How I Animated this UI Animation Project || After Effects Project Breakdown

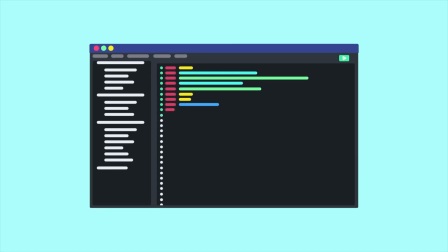[0:00]
Hey guys welcome to proud animator in this video I'm going to show you guys the step-by-step breakdown of how I made this UI
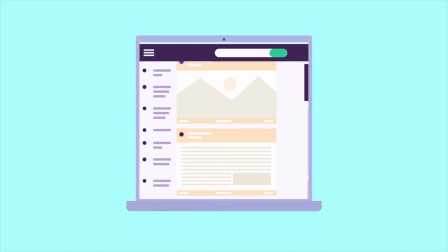[0:07]
animation project from beginning to the end also by the end of this video I will refer all the tutorials and provide the links for the techniques I used
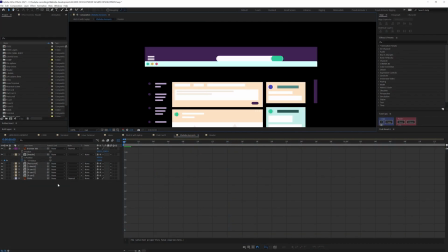[0:15]
in this video so make sure to watch till the end at the very beginning of any project I do some research on the topic and then pick a pencil and
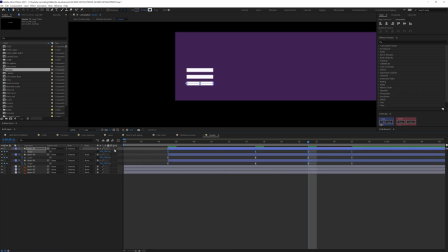[0:23]
a paper and do some rough sketches to put all the ideas on paper then I started researching on different types of UI for
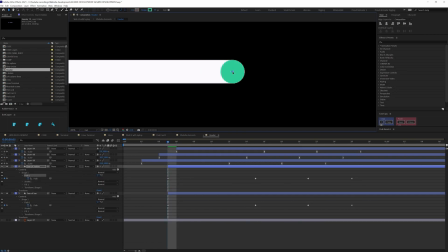[0:30]
coding tools to web application to smart watches and application UIs
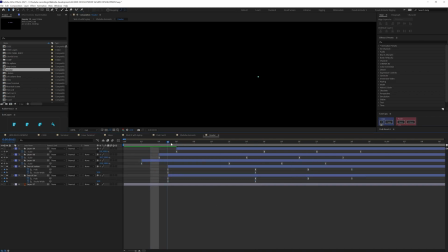[0:35]
to get some ideas about the animation and then I did some thumbnail drawings
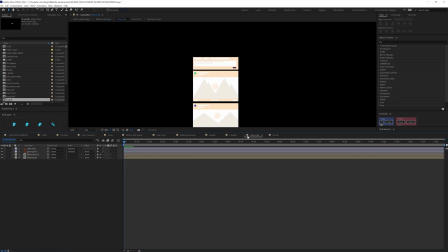[0:41]
to check out the possibilities with the frames and transitions after that I finalized
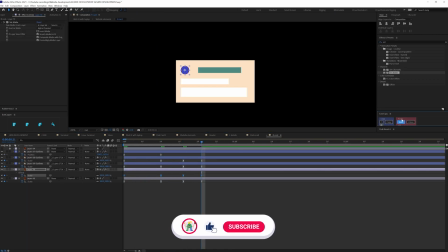[0:46]
the elements and then decided the overall flow of the animation so after everything is finalized
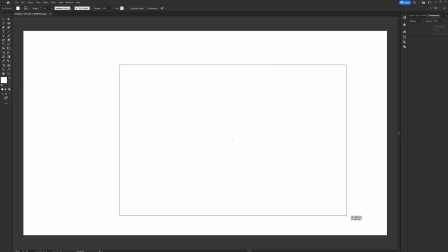[0:51]
I started doing the final illustration so I jumped into Adobe Illustrator and started illustrating the basic shapes.
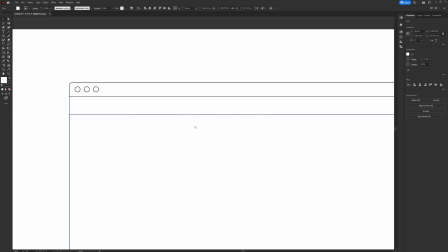[0:58]
I started with the code editor, frame illustration. For the UIs I decided to go with the full abstract and clean look.
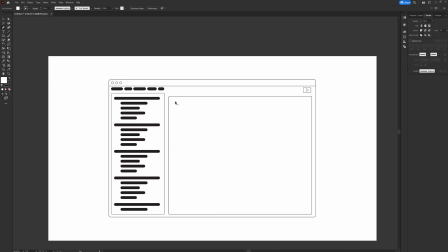[1:06]
I replaced all the text with round cap lines. Then I picked some colors for the UI elements and code lines.
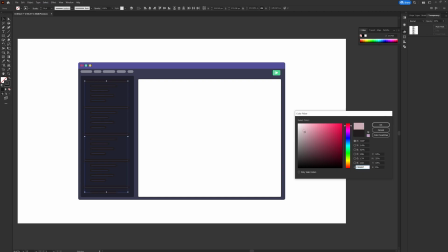[1:14]
For that I took some references from Pinterest and Adobe color.
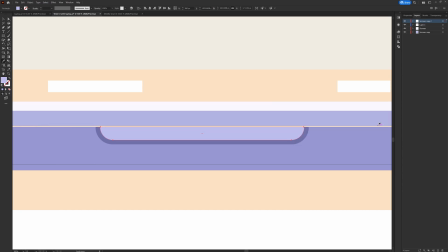[1:18]
I also reused the laptop design from my previous projects and then designed the web UI and other
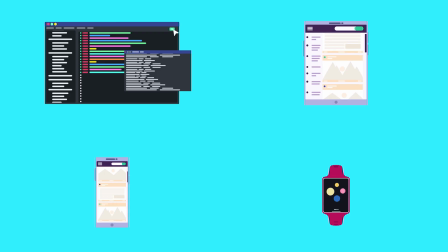[1:24]
required elements in the similar manner and here are the final illustrations for this animation project.
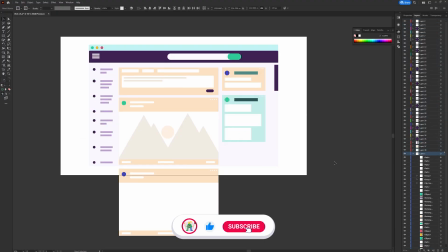[1:31]
So then I separated the layers as per my requirement to prepare the file for animation in After Effects. So the animation starts with a circle at the center of the screen then it pops up and splits into three circle shapes then morphs into a coding UI
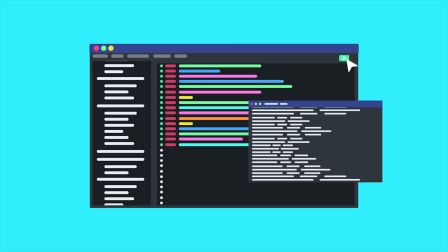[1:47]
where the code lines appears after that the cursor clicks on the run button to compile the code and execute and then the terminal window pops in and after that some line scrolling is happening in the terminal window in a very high speed after that the coding ui morphs into a laptop
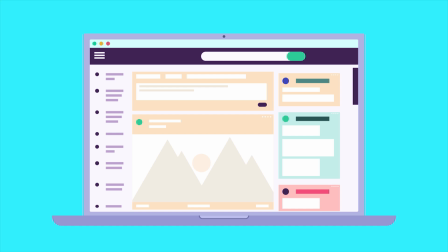[2:05]
then the website appears and after that laptop morphs into the tab and the tab into a phone and then it turns into a smart watch and And
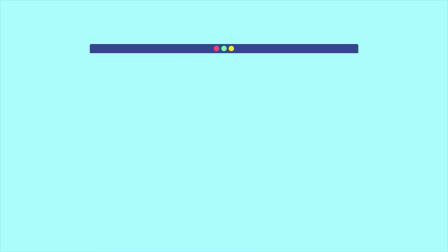[2:15]
then it goes back to the initial frame, then the whole thing repeats in a loop. So this is the overall idea of this project.
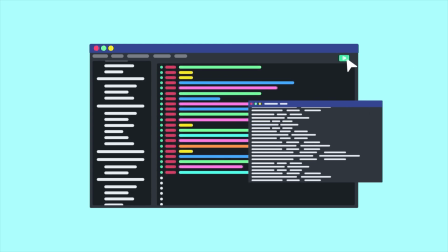[2:22]
And now let's check out the After Effects workflow for this project. In After Effects, I started with animating the very first frame.
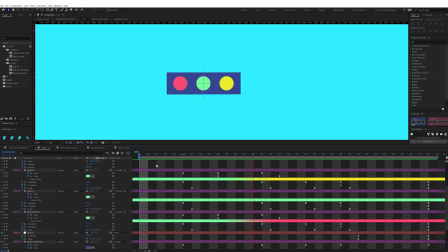[2:29]
So I started with a green circle and a rectangle shape. So I morphed it into a coding editor UI.
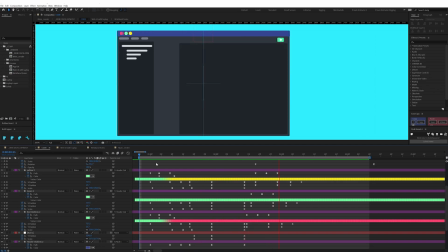[2:35]
So in this section, I focused mostly on the UI transformation part.
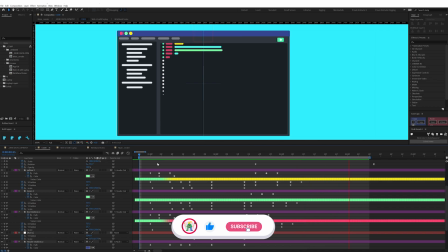[2:40]
I used the shape path property to morph the individual shape elements.
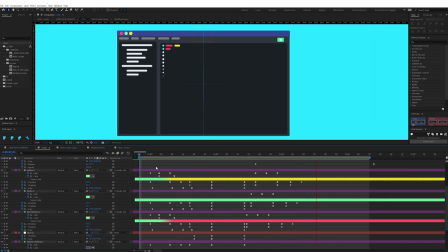[2:45]
For this circle movement, I added some extra in-between frame with elongated rounded rectangle to add some speed blur for the motion.
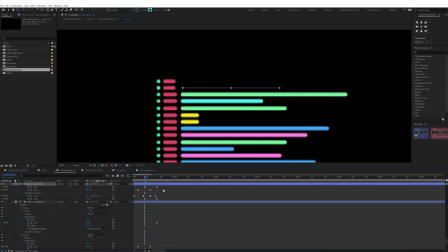[2:53]
For the line strokes, here I used trim path and adjusted the start and end value under the trim path.
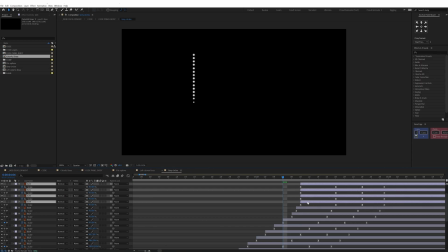[2:59]
After that, I offset the keyframes of each of the elements of the UI to add some follow through for the overall animation.
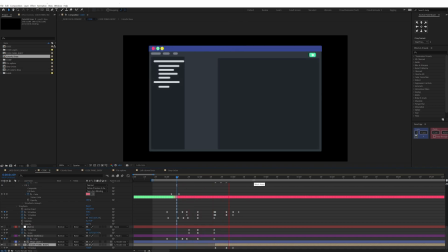[3:05]
So, throughout the animation, I kept the motion graph more or less similar for each of these elements during the morph animation. For that, I instead of adjusting the motion graphs individually, I used a plugin called isCopy.
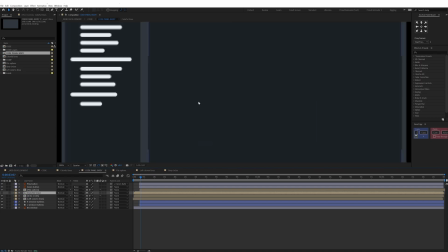[3:20]
It's a free plugin. You can use it to copy and paste motion graphs in a set of keyframes.
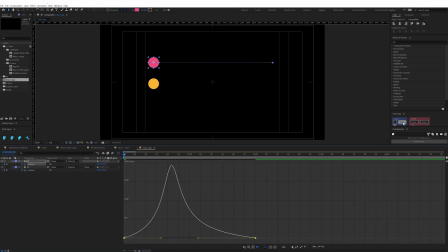[3:26]
To use it, you have to select the set of keyframes and click on copy in the isCopy plugin. and then select on the other set of keyframes and click paste now you can see the motion graphs of the second set of keyframes is exactly same as the first set of keyframes then there
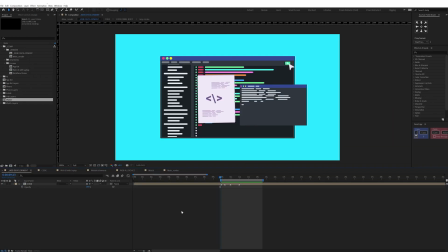[3:43]
is a transition from this scene to the laptop screen initially I thought about adding a doc file which travels from the core editor UI to the
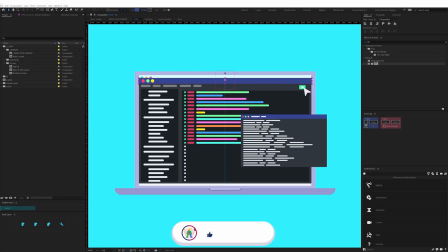[3:52]
laptop but then I changed the plan I wanted to keep the animation style
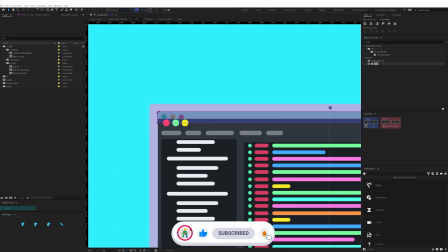[3:57]
consistent throughout so I decided to morph the UI screen to the laptop screen.
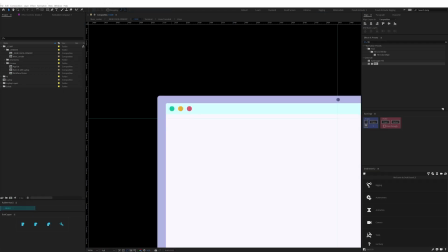[4:02]
Before morphing I added a little motion in the y-axis in the position to add some anticipation before the morph.